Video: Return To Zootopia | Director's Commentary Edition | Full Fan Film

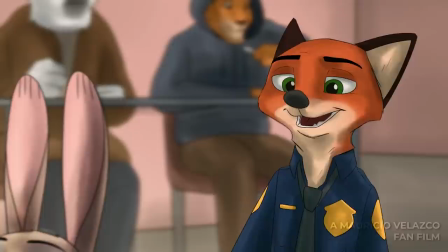751s
Eventually I get the hang of it, but I wanted him to be kind of like this mirror image of Judy.
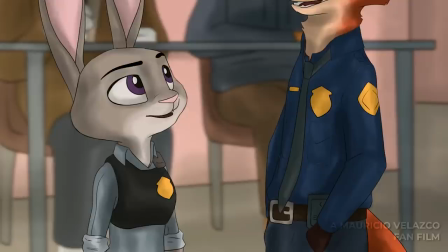757s
Well, in a way, kind of being the main antagonist to Nick.
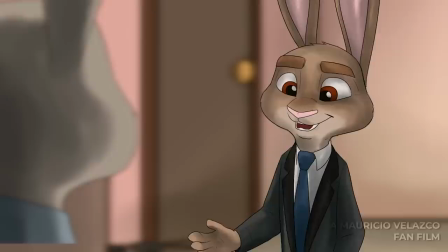761s
And I wanted it again to be not really, you don't really know who the main character of the film is.
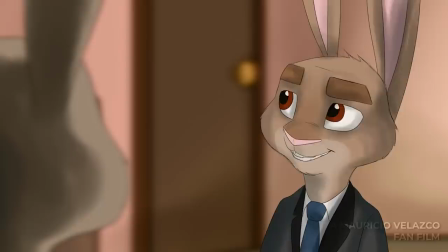768s
It definitely is, it would be Judy, but Nick has a much larger role to play in this film than in the original Zootopia film.
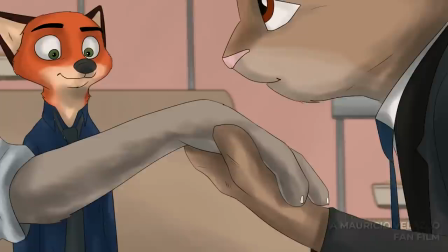777s
And, yeah, so,
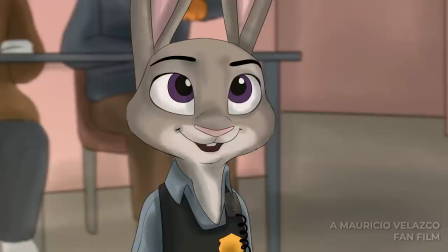780s
Nick, I mean, Miles, when he says that, you know, he grew up on a farm later in the film,
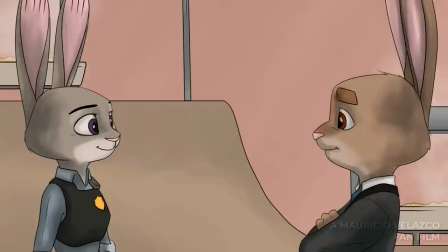787s
you know, he was eventually going to be a cared farmer, I wanted it to mirror Judy and show,
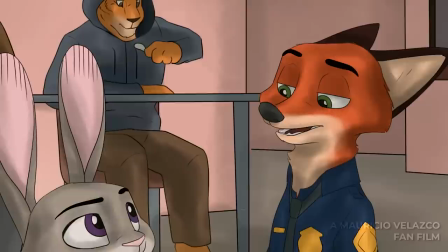792s
like, the difference in upbringing that they have and how important it is, parental figures in your life.
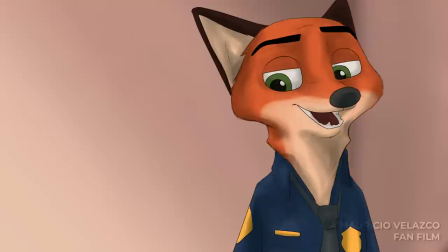798s
So, yeah. So Nick is jealous here because, you know, he subconsciously knows that he kind of likes Judy Hopps here.
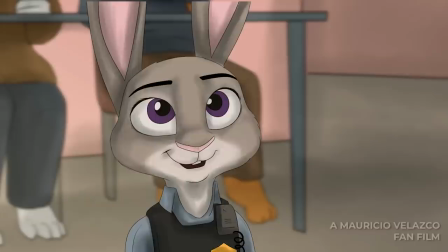807s
And so he's kind of like, ugh, I hate this guy. I hate this guy, Miles Walker. You can go suck a, you know.
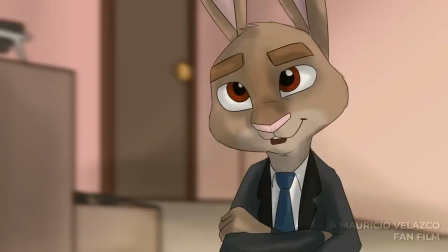813s
So that he hates Miles Walker at this point.
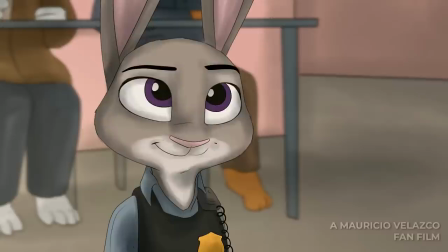818s
Yeah, so one thing I just realized is that I don't do this later in the film,
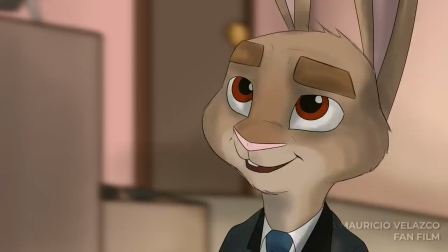823s
but I used to make the characters kind of slightly distort and go up and down to kind of like imitate that they're breathing.
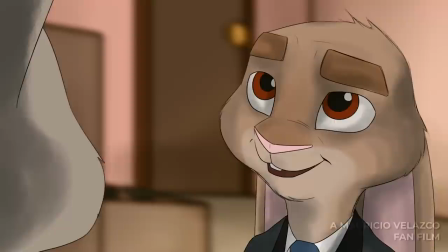830s
I don't do this later, but this is something I used to do. And it was actually pretty cool, but it really, I used to have a terrible graphics card, so it'd slow my computer down immensely, and that wasn't good.
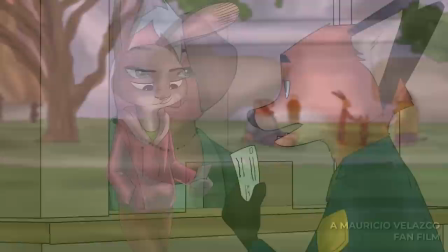840s Is there a garbage can around here? Because I might just throw up in it.
If you're into Zootopia, you know that the pig character there is copied from
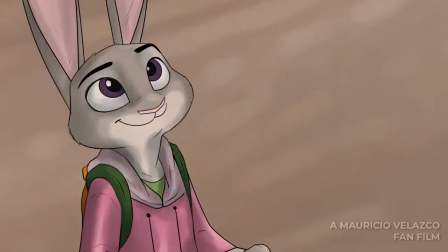850s
a original version, like a character from the original film Zootopia that was not used, and I think she just cameoed in like one scene and that's it.
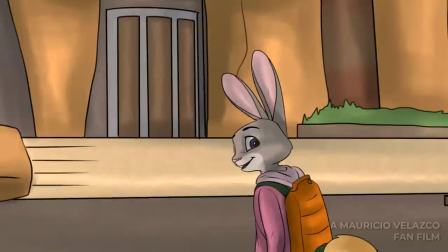859s
So, yeah, so here, you know, one thing that's the added advantage of, you know,
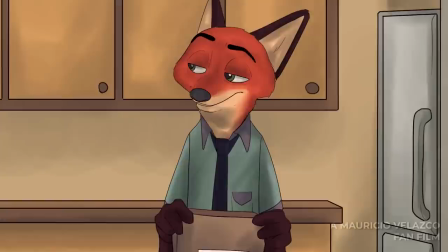865s
not having to model these characters constantly and have them have different clothes for a 3D animated film is that in 2D you can constantly just change their clothes.
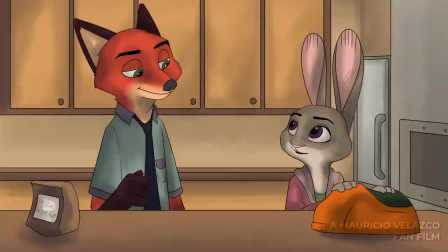874s
And it's not a big deal, so I really loved doing that.
Good morning, Nick.
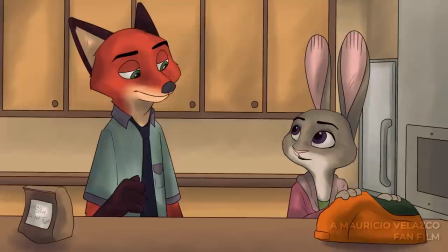879s
Giving them different styles. So, I don't know if anyone noticed. Now, one is the Arrested Development Easter egg.
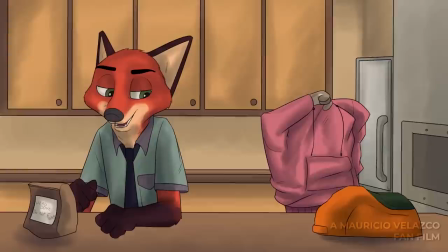884s
That is a dead dove, do not eat. And then the other thing that I don't know if people noticed is that Nick and Judy are wearing the opposite colors that they usually wear.
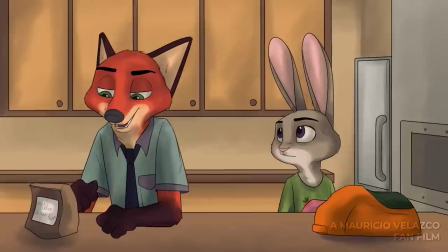893s I get this feeling that he might be using the homeless.
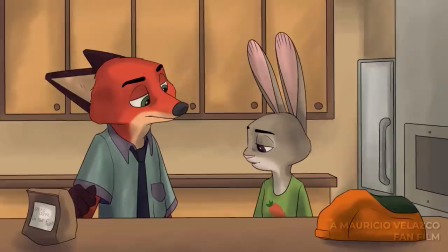896s
And by this I mean that, you know, Nick is wearing it was like a purplish blue and a blue, and Judy's wearing a green.
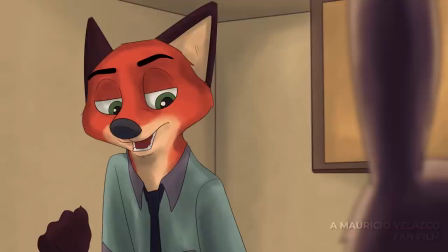904s
And that's, you know, the exact opposite colors that they usually wear.
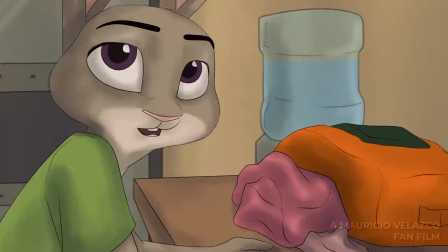908s
So, you know, Judy's uniform and then Nick's usual green shirt, which he barely wears in this movie.
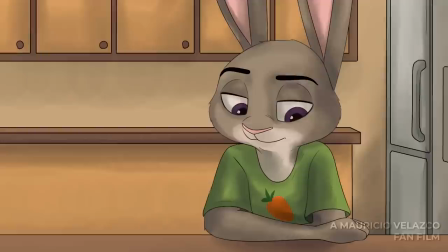916s
Thank God, because I wanted him to look a little bit different.
And when I did have a job, I didn't get paid.
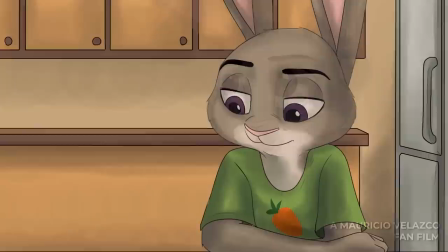922s
By the way, the tie that Nick has, it's supposed to be the tie he has in the first film.
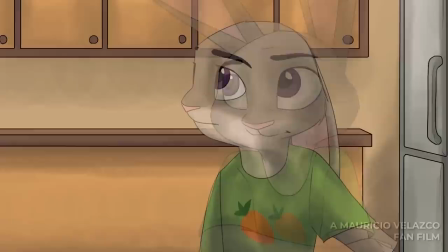928s
I just didn't want to always be drawing the, like, purple lines that it has, so just imagine that it is.
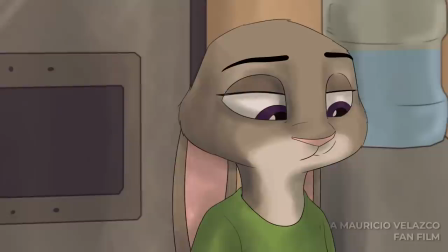933s
Now, I actually like this conversation. I think this was in a later draft that I added.
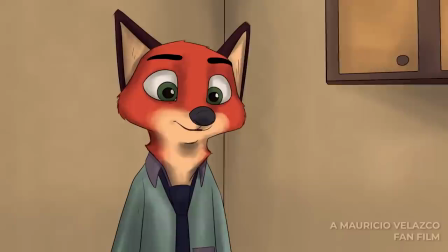937s
I wanted to add a little bit more chemistry and a little more heart into Nick and Judy's situation, and I wanted them to be...
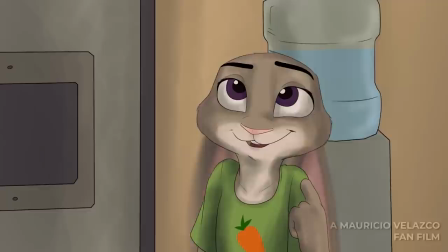943s
I wanted them to kind of lean on each other a little bit more, so this was added.
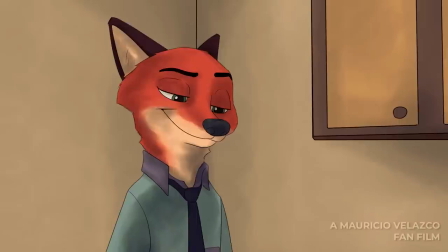949s
And oh my god, those ears, dude. That was like a last-minute idea, and it came out kind of weird,
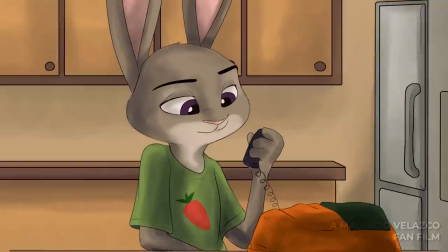956s
but like when I did it the first time, I thought it was this amazing thing that I came up with.
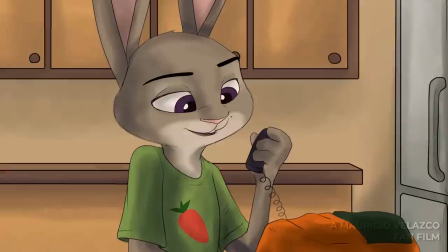961s
So.
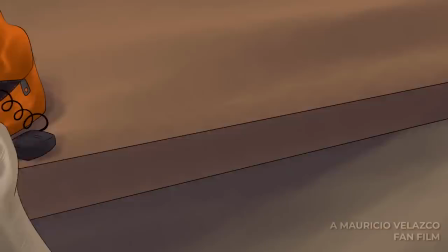966s
So, you know, Judy still has that carrot backpack and everything.
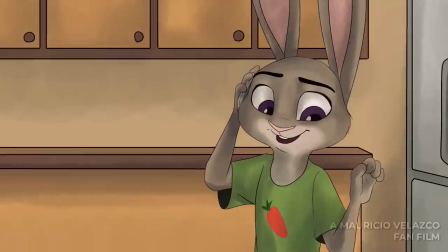972s
Mom and Dad, so the mom, Bonnie, is actually Creative Multitasker, who voices Judy Hopps. It's the same voice actress, and she did a great job making it sound like she was a different person,
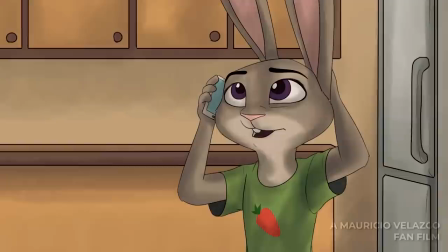984s
and I just pitch-shifted her voice a little lower, and then the dad is my teacher,
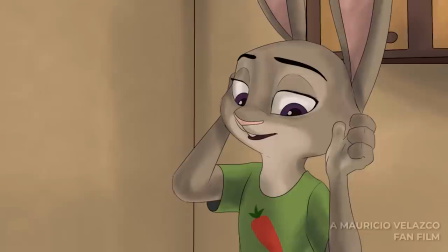990s
who voiced Mr. Bateman, who was calling Nick on the phone in the previous scene.